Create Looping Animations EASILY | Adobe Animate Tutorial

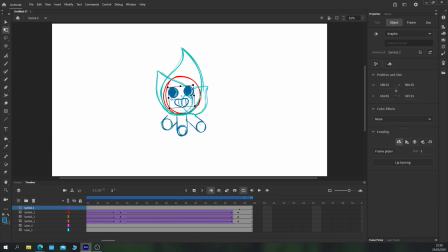747s
So the last step is to animate the wiggle on the face. Again, let's do this on a 2 second loop, keyframing at 0 frames, 24 frames, and 48 frames. Just rotate his face a little bit and do a normal classic tween. I'll also go to the easing and add a simple ease in and out so that he just rocks his face back and forth as well.
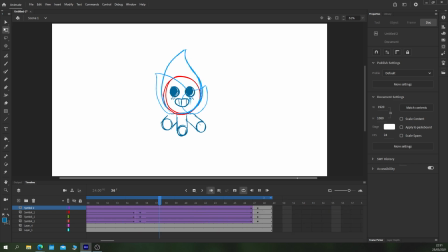767s
Whilst this does allow you to see the beginning of the loop, it's hard to tell where the loop starts because of the flames acting so sporadically. So yes, he rocks his face back and forth, left and right, but there's no clear point if you don't look at the timeline where the start of the animation is because we've offset everything,
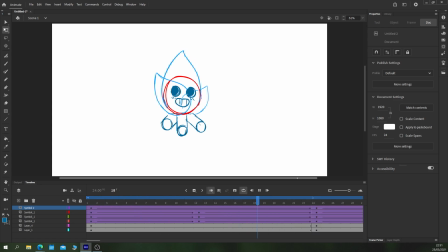783s
which is fantastic. Okay, great. Let's add some completely sporadic animation. I'll pop a new layer on top and give myself a few keyframes to work with on every odd numbered frame.
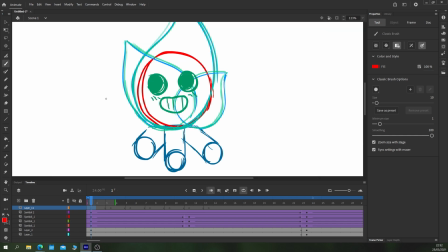794s
And we'll just draw in these extra little licks of flames.
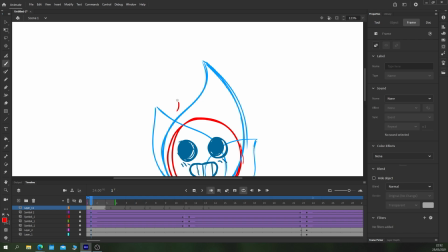797s
For this, I'm working straight ahead, which means just drawing the first frame and just moving one frame onwards naturally every keyframe.
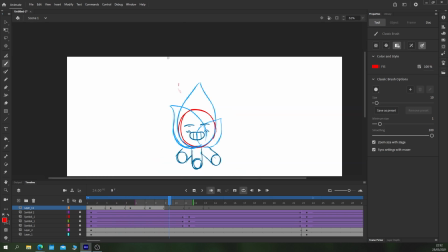804s
This allows us to create a really natural and unlooping, feeling animation while still working quickly and easily.
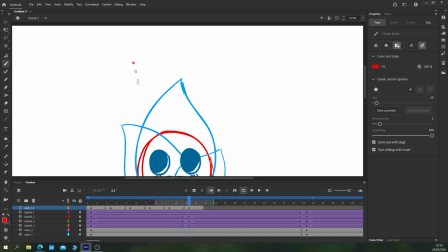813s
I just move forward until the flame gets too small and then I just make it disappear.
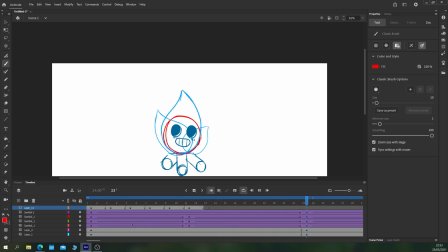818s
So we can see there our first bit of flame propping off, which is great. Then you just move on to the next keyframe. I'm just going to slow it down a little bit first though here, because I feel like that moves just a little bit too quickly for me.
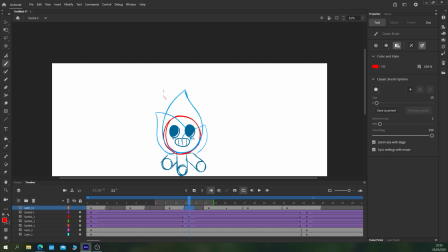832s
So I'll just add in some extra frames in between here, just by adding new keyframes and then deleting the contents,
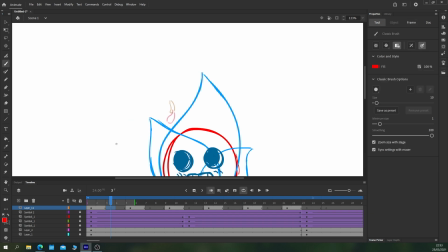838s
which slows that animation down by half and allows me to draw in-betweens between those previous keyframes that I made.
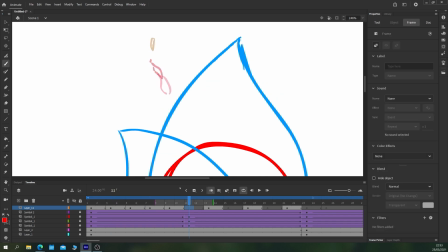846s
Just doing this very quickly and roughly, I just felt like that flame popped off a little bit too quickly. So I want it to be more of a calm campfire than a raging inferno, which just moves a bit too quick.
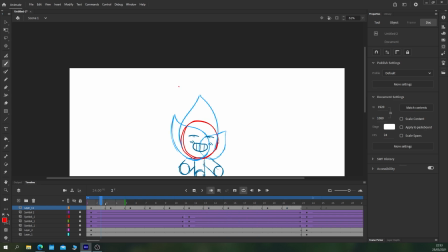856s
So let's take a look at that. Much better speed. Just drawing them on a wavy line as well, so they rock back and forth with the flames, which is great. So let's move on. Let's do the next piece of effects flame now.
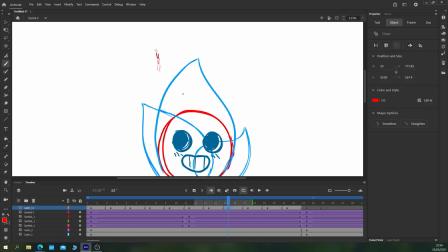868s
So continuing with this idea of offsetting and overlapping animation, we won't go to the end of the first effects flame. We'll instead go to frame 14 or 15 and start that animation there, so it starts to overlap the previous flame just a little bit.
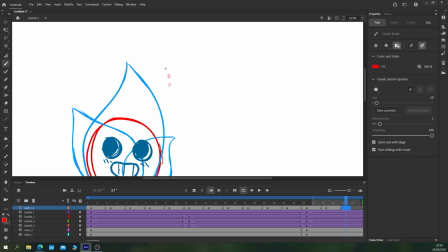884s
So we'll continue on a few more frames into the second half of the loop.
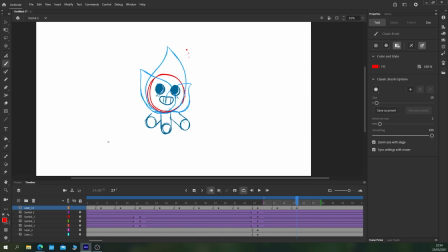889s
Just drag that over there so we can see more easily what's going on. Remove those extra frames.
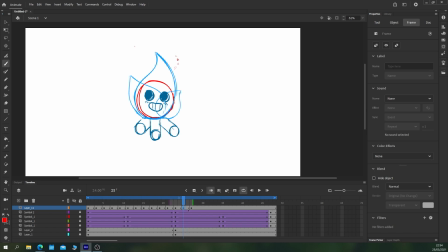897s
So you see now two sparks coming off the fire, and they're starting so sporadically that the loop is very difficult to see.
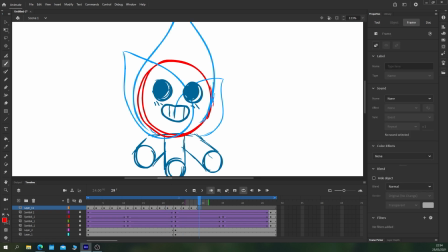904s
Flame one, flame two. Let's continue forward.
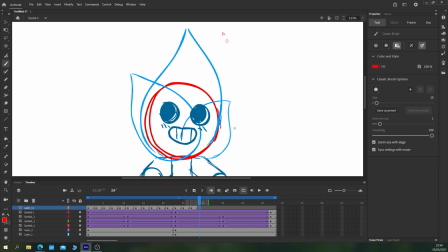908s
This time, at the end of the second flame coming off, we will just start a new flame up here on the right. And visually jumping left and right on either side of the flame helps with that looping as well, because your eye is constantly moving either side to catch the motion. So you're less likely to see the loop.
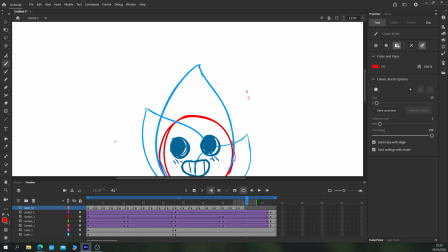926s
So just a short burst there. And now it's coming to the part where we're looping back to the beginning.
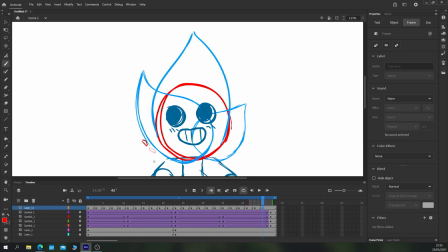932s
So on our first frame of our animation, we had a flame that started down the bottom. So here I will have a frame that exists on frame 47. And then back on frame one,
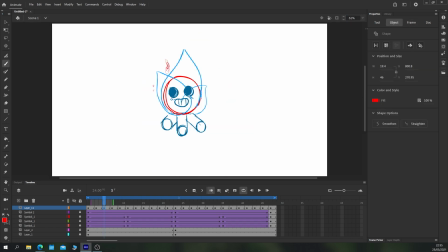944s
I'll just draw a few extra bits of flame so that the loop goes from the end of the 2 second loop back to the beginning. And that helps us sort of disguise the start of the loop as well, because there's a little bit of animation that overlaps, which looks pretty great.
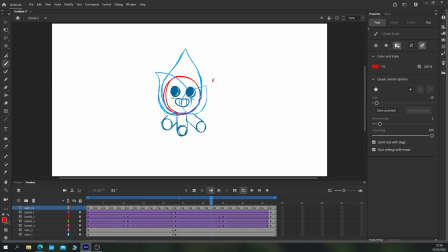962s
A neat trick for testing whether your loop looks seamless or not is just to press F4 to collapse all of your panels so you can't see the timeline,
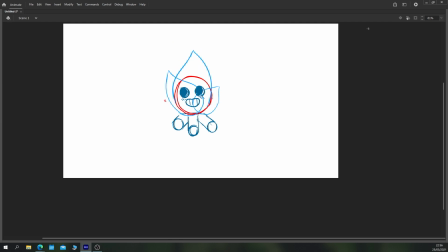970s
and see if you can't tell yourself where the start of the loop is. Personally here, I can't really tell at all, which is exactly what we were going for.
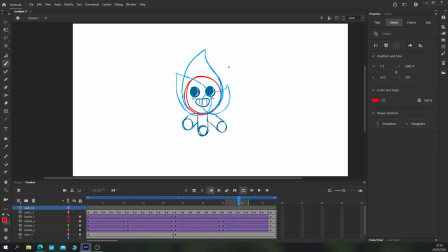978s
So the final step then is just to add a bit of a flickering shadow on the logs.
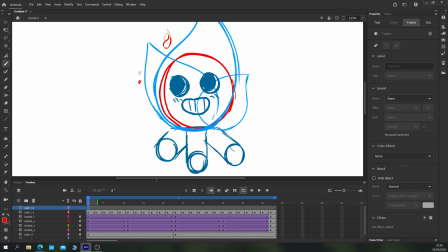982s
We'll just do that with a simple 11 frame loop, because that is the same amount of time as the flames flick back and forth.
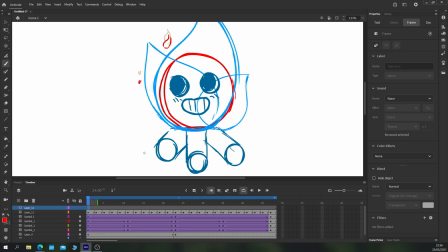990s
So having the same loop in this instance is actually beneficial, because the flames are casting the shadow, or casting what would end up being glow rather than shadow, actually. For this, I'm just drawing lines that go back and forth on the logs just a little bit,
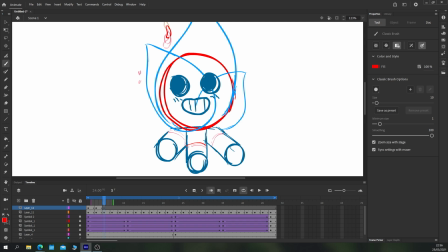1006s
and just making sure that when they do move, they're not moving too much each time, because it can be quite distracting. So just going straight ahead, doing a very simple loop for 11 frames, just dancing those lines back and forth on the logs.
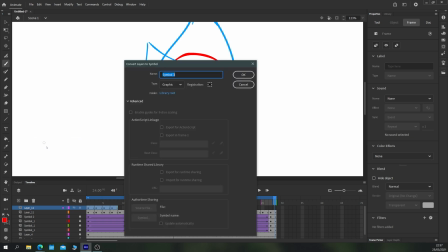1022s
Let's remove those. Convert the layers to a symbol and extend.
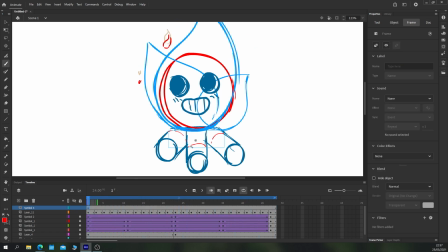1031s
See here, they're moving way too quickly, and that's because I didn't actually make it 11 frames long.
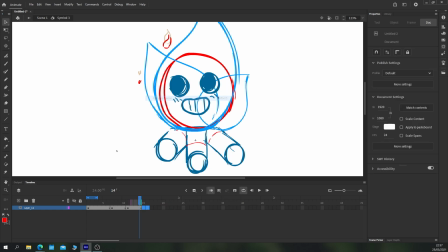1038s
So just going to space out those frames there, remove off that last one and add in some keyframes between them. Remove that one to make it good. So now we have keyframes on frames 1, 3, 5, 7, 9 and 11, which is the exact loop of the flames there.
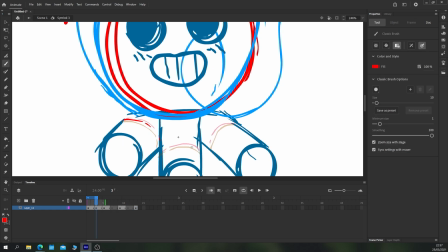1055s
You can see me just working things out. What I've also done is pop the copy of the first frame on frame 12, so that for my onion skin, when we move on to that section now, we can see the original position and make sure that it loops seamlessly between the two. And then we can just remove that keyframe when we're done. Oops, that loop is on two frames.
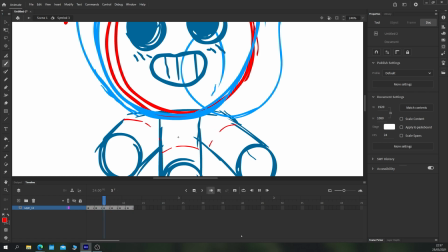1074s
We'll just turn that loop off. Perfect. You can see the shadow or the glow rocking back and forth.
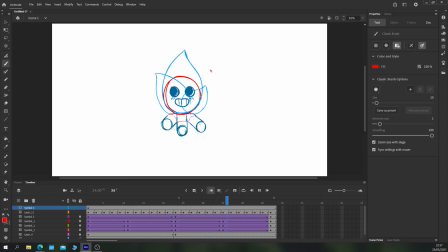1079s
So let's look at our entire animation. So there you have it, back where we started.
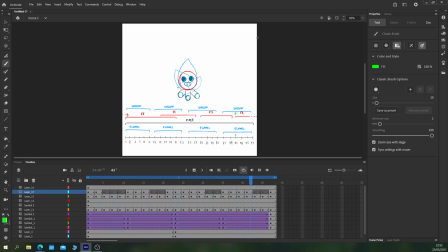1085s
We have our original looping animation with this animation guide here. And as you can tell, without the guide, it's pretty hard to see where this actually starts or stops looping, which is great.
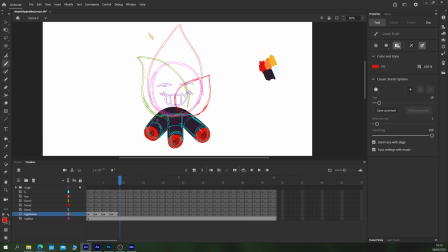1093s
So the rest of this, I just colored it in very quickly, which I'll show you in time-lapse mode.
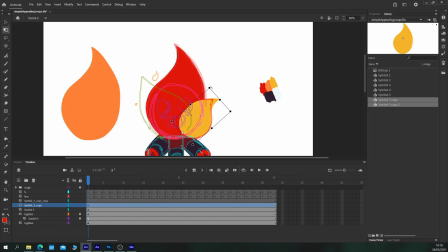1098s
I brought it into After Effects, where I added some glowing onto the flames with a plugin called Deep Glow, which just generates a very nice glowing effect.
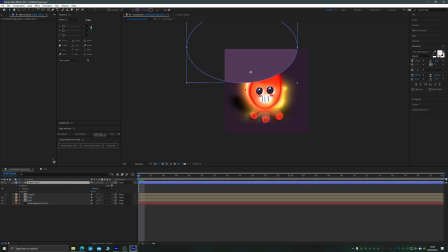1108s
And then that was it. Gave him a background and a little bit of light around the base of the flame. And there you go.
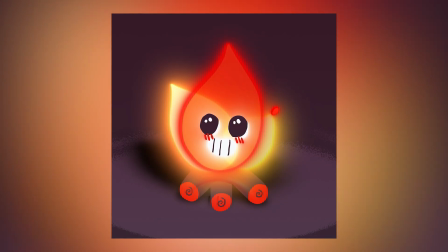1113s
So hopefully you found this useful. Just taking away this idea of offsetting your loop points within a larger loop to
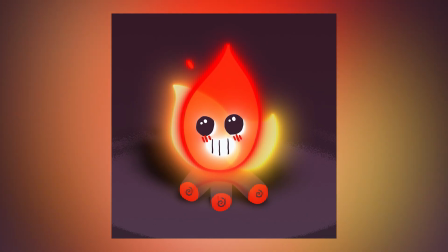1121s
create a sense of sort of ambiguity about where the loop actually starts and stops.
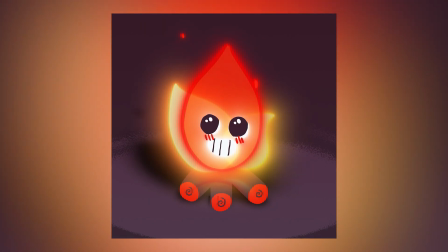1128s
Thank you very much for watching. I hope you enjoyed this tutorial.
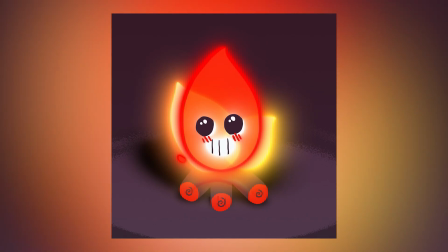1130s
Let me know again if you do like this new style of tutorial where I kind of narrate work that I've done previously.
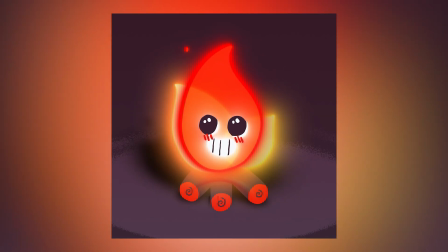1137s
I definitely won't be abandoning the old style of tutorial where it's, you know, absolutely step by step the entire process.
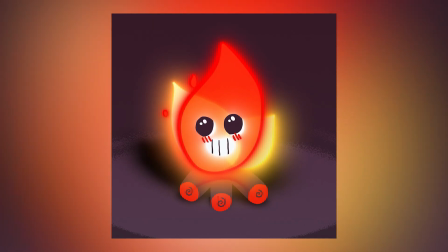1144s
I'm just mixing up, trying to experiment a little bit, see if this works better for the channel.
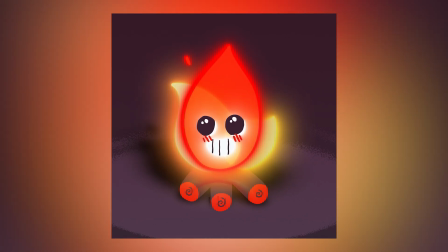1148s
Thank you very much. I love you all, and I'll see you next time on another episode of TipTut.
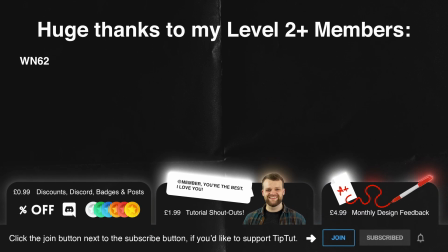1155s
Absolutely massive thank yous to my level 2 and above members: WN62, Ian Costello, Rob V, Jason Carl Ruddy, MP, Dima Zuev, Volifers, Melem Hoover, Two Steps to Chill, Josh Colon, Ursula Famanska, The Saucier,
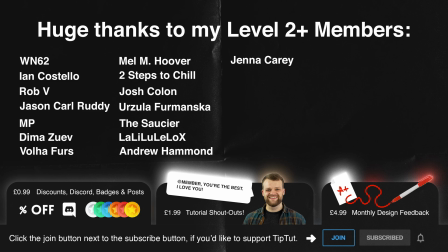1164s
Lali Lulelo X, Andrew Hammond, Jenna Carey, Jobs Animation, Sergio DiGalardo, Ralika M, Narain Abdillah, Barbara Reznor, Lone Wolf 16, Ira D, Political Psychology, Maybe Sharma, and Cross.
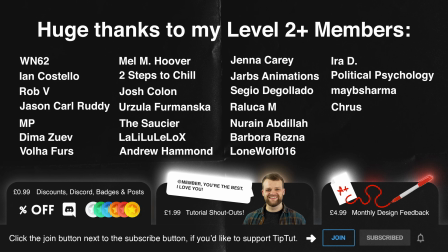1174s
You guys are fucking lovely. Thank you ever so much for being Tip Titans. You make my day. If you'd like to join the TipTut Zone yourself and become a Tip Titan, just click that join button below.
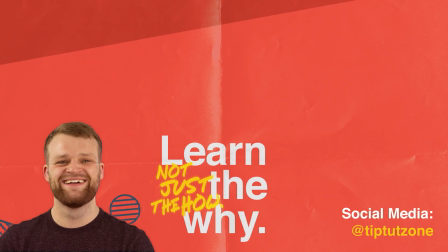Remember to subscribe for more tips, tricks, and tutorials. Thanks for watching.